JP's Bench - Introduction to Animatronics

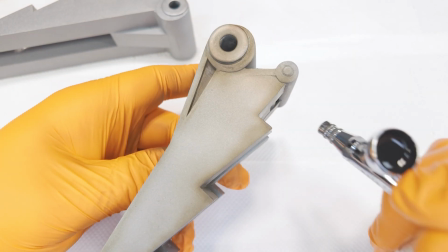(8:11)
A good rule of thumb to use when weathering props or models is to add 10% more than looks right to the eye,
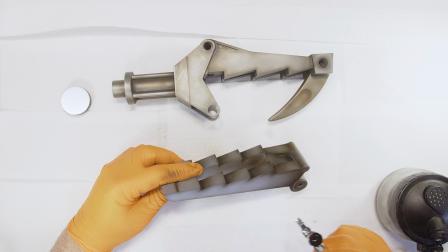(8:17)
as the effect on camera will inevitably be more subdued, especially when studio lighting is added.
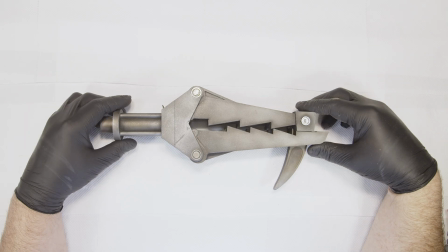(8:25)
My personal view is that a camera takes in the whole object at once, versus your eye picking smaller detailed areas at a time.
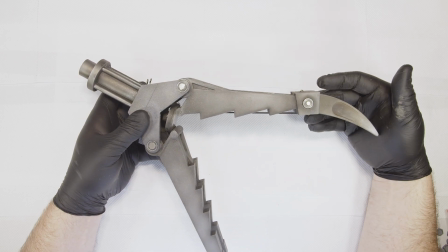(8:33)
So the clearer that you can make any surface finish or weathering to how a camera is going to view it, the better.
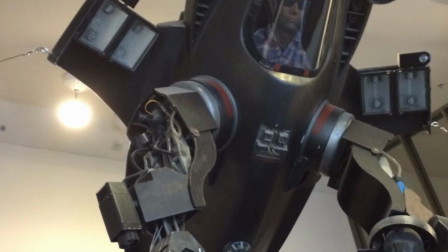(8:41)
Upon studying the film and photographs of the full-size prop and studio-scale miniature,
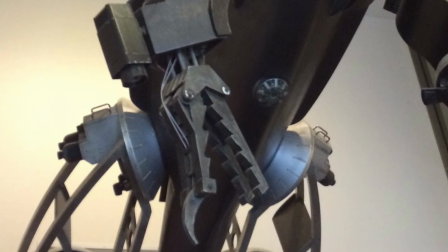(8:46)
it is possible to see a few details that can easily be missed, like these hazard plates.
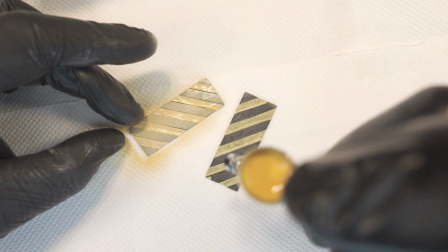(8:51)
I quickly modelled some in 3D and printed them out. I quickly masked the stripes and likely scuffed and scraped the paint just before it dried.
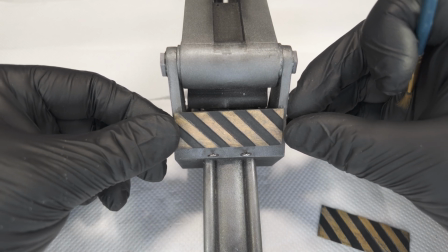(9:00)
I then went in with some weathering to match the reference before gluing them in place.
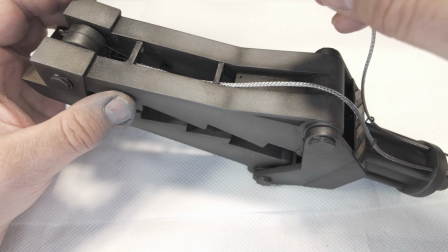(9:04)
I added some metal cable sheath to simulate the topside cables seen on the gripper.
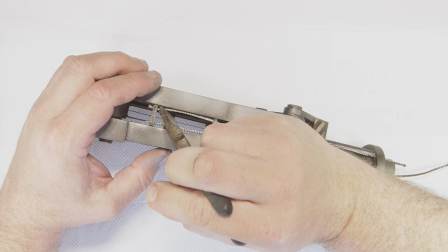(9:09)
I printed some small mounting blocks with holes, so as to allow me to thread them and glue them into position.
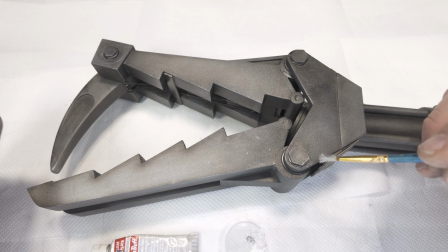(9:17)
The final touch was to add a small amount of rub-and-buff silver wax onto any raised areas that would naturally receive contact during operation,
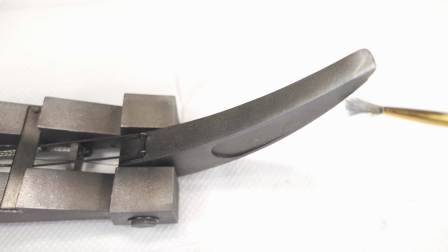(9:26)
as well as the odd areas to imply it had a few nicks or scrapes to its metal surface here and there.
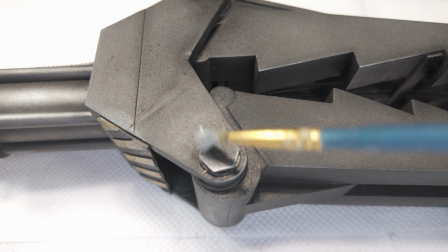(9:33)
Now, rub-and-buff is very easy to overdo, as only a small amount will go a really long way.
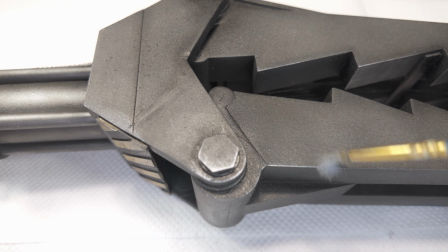(9:39)
I used a tiny amount and rubbed it into a paintbrush until virtually dry,
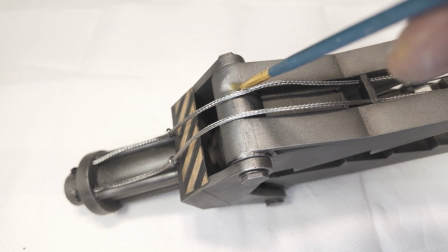(9:44)
and then built up two to three washes of the wax until it left a realistic shiny metal edge.
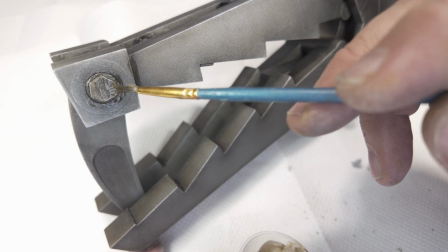(9:52)
With one or two small spots of adding oil stains and a bit of black dirty wash, the paint job was done,
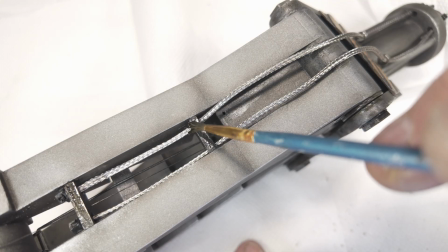(9:58)
and sealed with a satin gloss acrylic varnish to keep some of its metallic sheen.
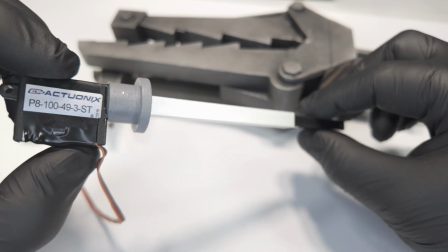(10:04)
Now that the paint is done, it's time to assemble the actuator inside.
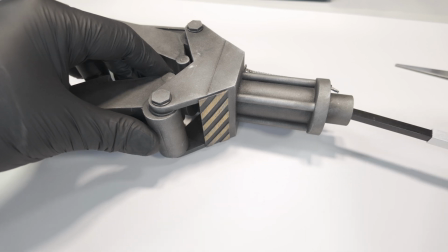(10:08)
The actuator model I chose was actually longer than I needed, at 100mm of throw.
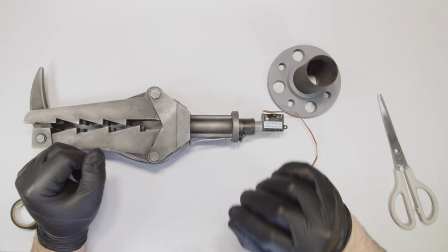(10:13)
I could have easily used the model with 50mm throw, but as I designed the claw to have a very simple magnetic linkage,
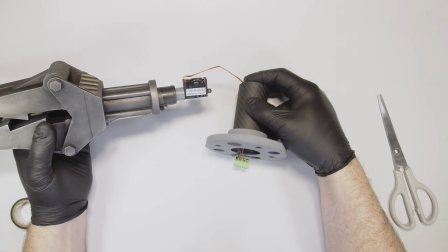(10:21)
it enabled everything else to fit together using friction, meaning that I can reuse the motor for other projects.
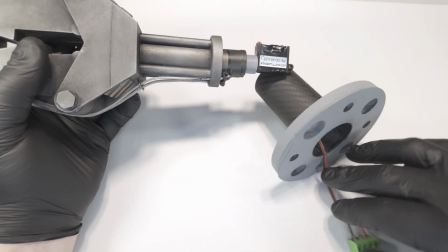(10:27)
As you can see,
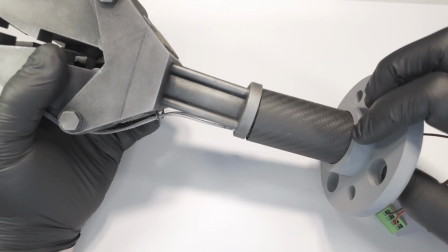(10:29)
the compact size of the actuator enabled me to fit it inside a carbon fibre tube and attach it to a round base that I 3D printed.
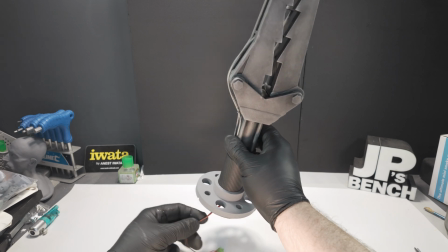(10:38)
What I love about these actuators is that they seem to be a perfect solution for applications like this,
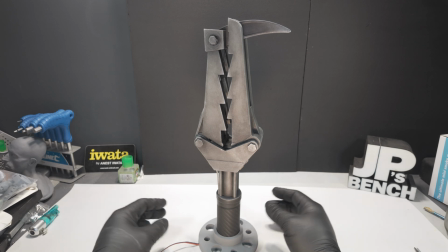(10:44)
where it is easily possible to hide the motor within the design itself.
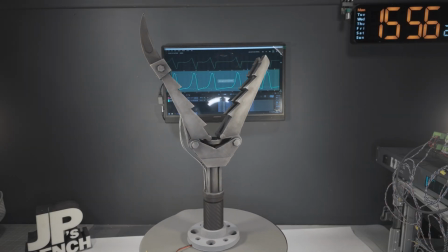(10:50)
For this demonstration, I'm showing the claw movement with additional rotation provided by my motion control turntable.
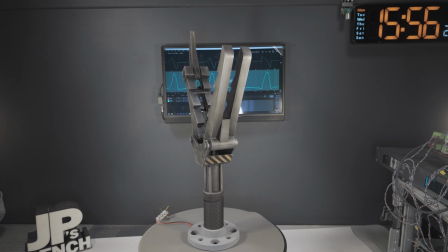(10:57)
If needed, this rotation could quite easily be provided by another motor that was dressed into a continuation section of the arm.
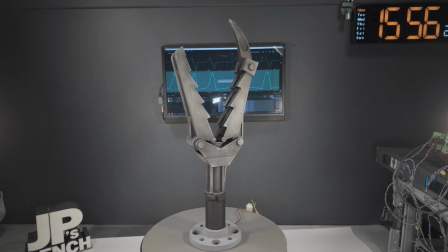(11:05)
For control of the actuator and turntable, I'm using Dragon Frame software with their DMC32 hardware control box.
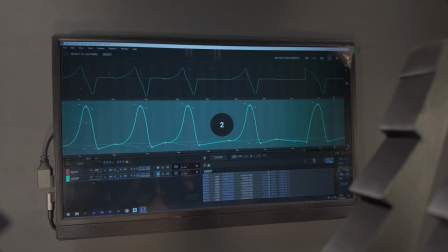(11:13)
This setup allows me to keyframe position points and play them back in real time, or as incremental movement for stop or go motion animation.
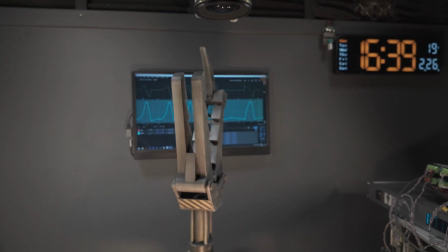(11:22)
Dragon Frame works with stepper motors, which is why I chose that particular motor type,
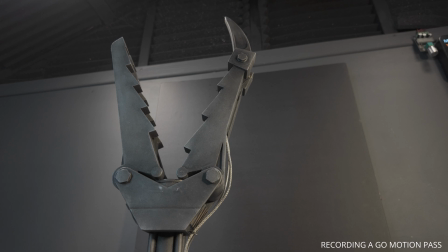(11:27)
as they allow super accurate and repeatable motion that can perfectly match between passes.
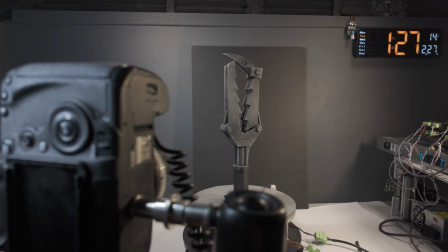(11:33)
Having the ability to program a move and then play back at slower speed in synchronicity with a DSLR camera allows for very dynamic effects,
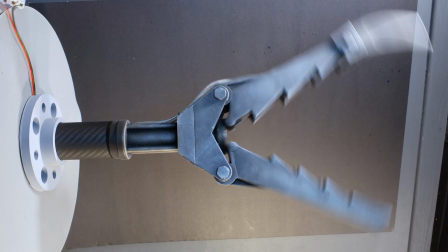(11:42)
such as Go Motion, where the camera shutter is left open for a small duration while the motors are moving between frame-by-frame exposures.
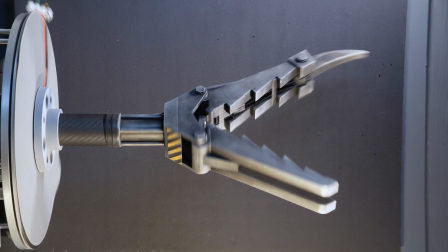(11:51)
This creates a real motion blur to the captured frames,
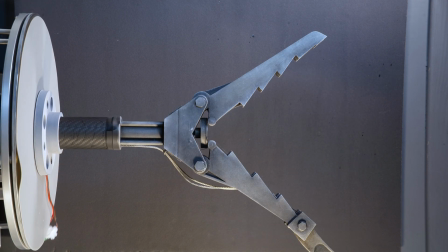(11:54)
and ultimately mimics the effect of filming a real object in real time travelling at fast or dynamic speeds.
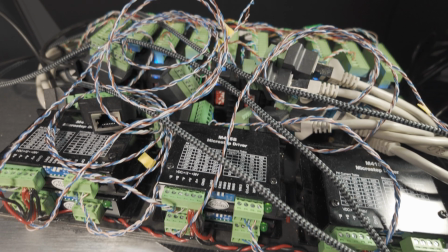(12:03)
I'm currently upgrading our motion control box to 16 channels, which is why this messy looking pile of wires are here.